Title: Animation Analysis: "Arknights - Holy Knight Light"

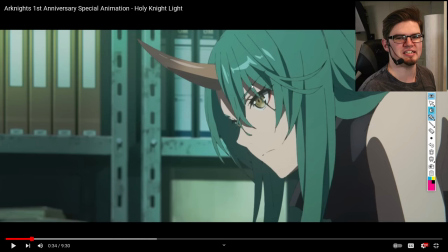12:17 I love graffiti and I love that unclean kind of oily, bubbly look.
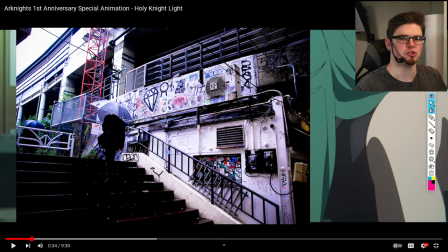12:22 These kind of stylistic choices remind me of stuff like Shibuya and Shinjuku and the graffiti culture that was popular there, especially in the 90s and early 2000s.
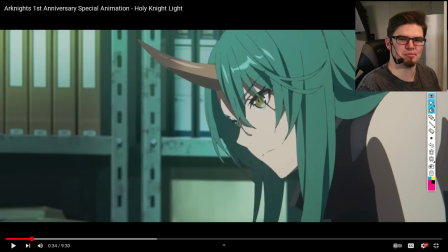12:31 This is that type of influence i love seeing that i love feeling it i love just experiencing that look i like seeing things that are a little unclean a little unkept and just feels really real it feels more gritty in addition to the color palettes and lines i also mentioned the haziness that
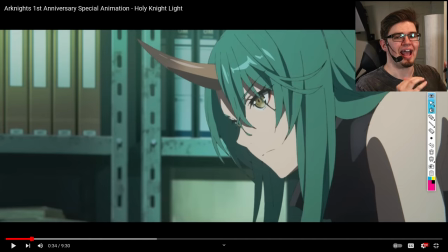12:51 other shots especially the outdoor ones in the back alleys later on have with it that hazy glossy greasy feeling they're not trying to make things look really sterilized and really pretty and nice and happy and fun and whatever else. It gives you that visual aesthetic of standing under the streetlights,
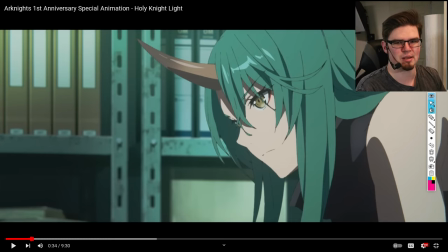13:10 that halogen bulb just piercing down on top of you, and just it feels really real. I love it. It's just a little thing, but I wanted to talk about it while I had the time.
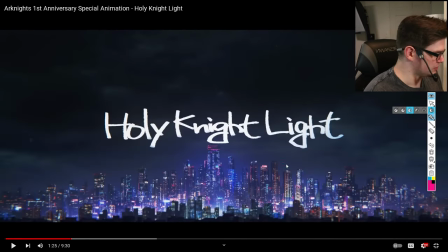13:21 And I know I talked about it a few times during the reaction, but I really wanted to talk about this cityscape. I think this skyline is really cool the colors are perfectly balanced using a lot of those cool colors these colors are great because blues and purples and such like that these cold colors feel really mellow but also aggressive
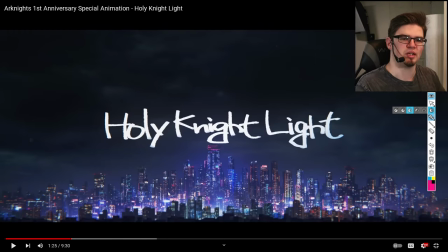13:41 they're used for parts like this where they want to press down on you there's something oppressive about it but somehow due to the white that is kind of scattered throughout here feels just warm and inviting enough that you want to take a closer look you know there's a lot of color theory at play using
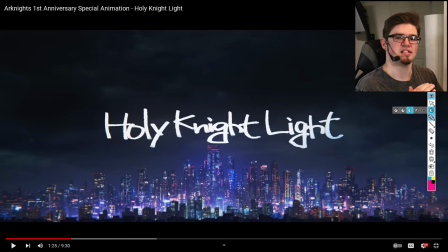13:59 shots like this establishing shots that always show you exactly what the world you're going to be entering feels like and while they had plenty of shots that were showing you kind of the overall visual aesthetic of things and the
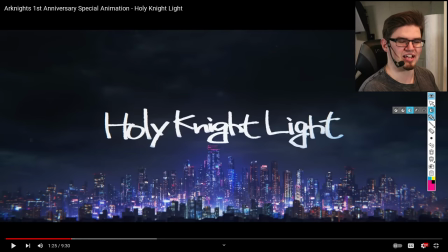14:12 state of things you didn't know that you were entering a city like this until this shot shows up and they did it very well i know
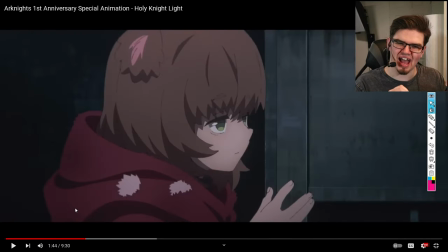14:20 i also mentioned a few times the lack of movement and they were being really conservative with their movements and being very careful about what they did and did not show moving. Just to save a little bit of time, this is an example that's really easy to point out. This is what I call the Hanna-Barbera effect.
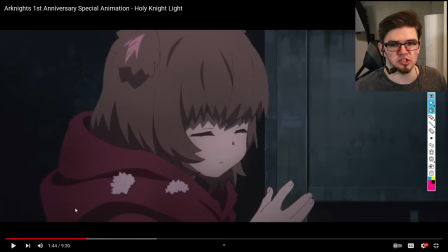14:38 For those who don't know that name, they did a bunch of cartoons in around the 60s and so, and they were very popular. The original Scooby-Doo, Yogi Bear, those types of cartoons are really popular for utilizing very clever seams to hide certain movements
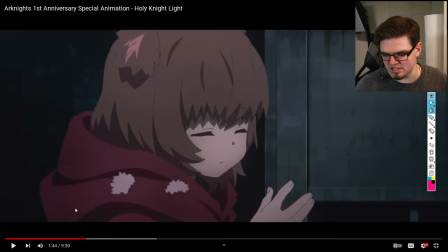14:55 to make things a little bit cheaper and easier and this type of head movement right here that's not moving any of the rest of the body there's nothing else happening on screen it is just a head rotation with a couple of frames copied and pasted back and forth there's no extra flare to it the
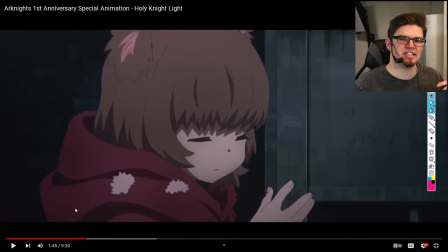15:13 hair barely moves etc etc These sorts of conservative choices when animating really do save a lot of time and money. It cuts down production time, especially, by days, cutting stuff like this down.
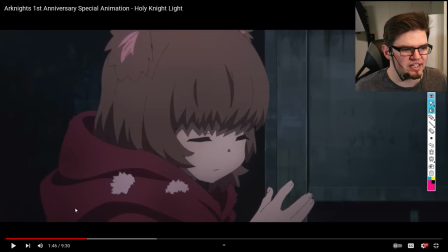15:30 It might feel a little bit goofy at times, it might feel a little bit stiff, but in projects like this that are kind of just there to be promotional works, that is totally fine. It is totally understandable to utilize little cuts like that and shortcuts to not overdo small little details.
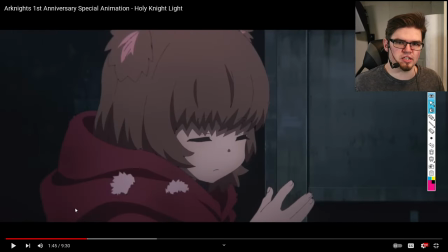15:49 But it's still a good learning point to be able to point out a specific use case of that limited animation just to make things feel a little bit better. There's more coming up with that as well in this little fight sequence they have in a minute. Here's another one of those shots that I mentioned.
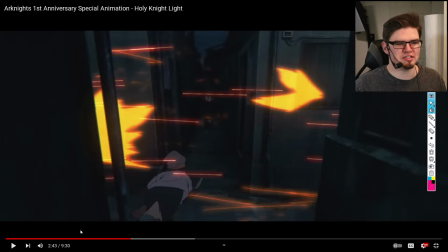16:04 I, of course, mentioned these during the reaction,
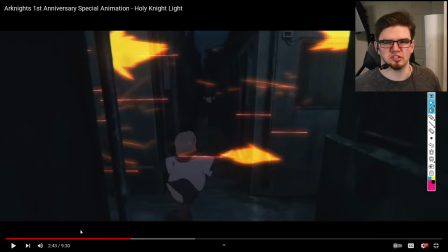16:06 but this is just an easy way to throw in some extra little sparks and visual mess to make sure you know that they're being shot at, but it is very simplified. This is just another case of toning things down a bit. You're not following every single individual bullet. You don't need to, but you can see where they're going. You can see the direction.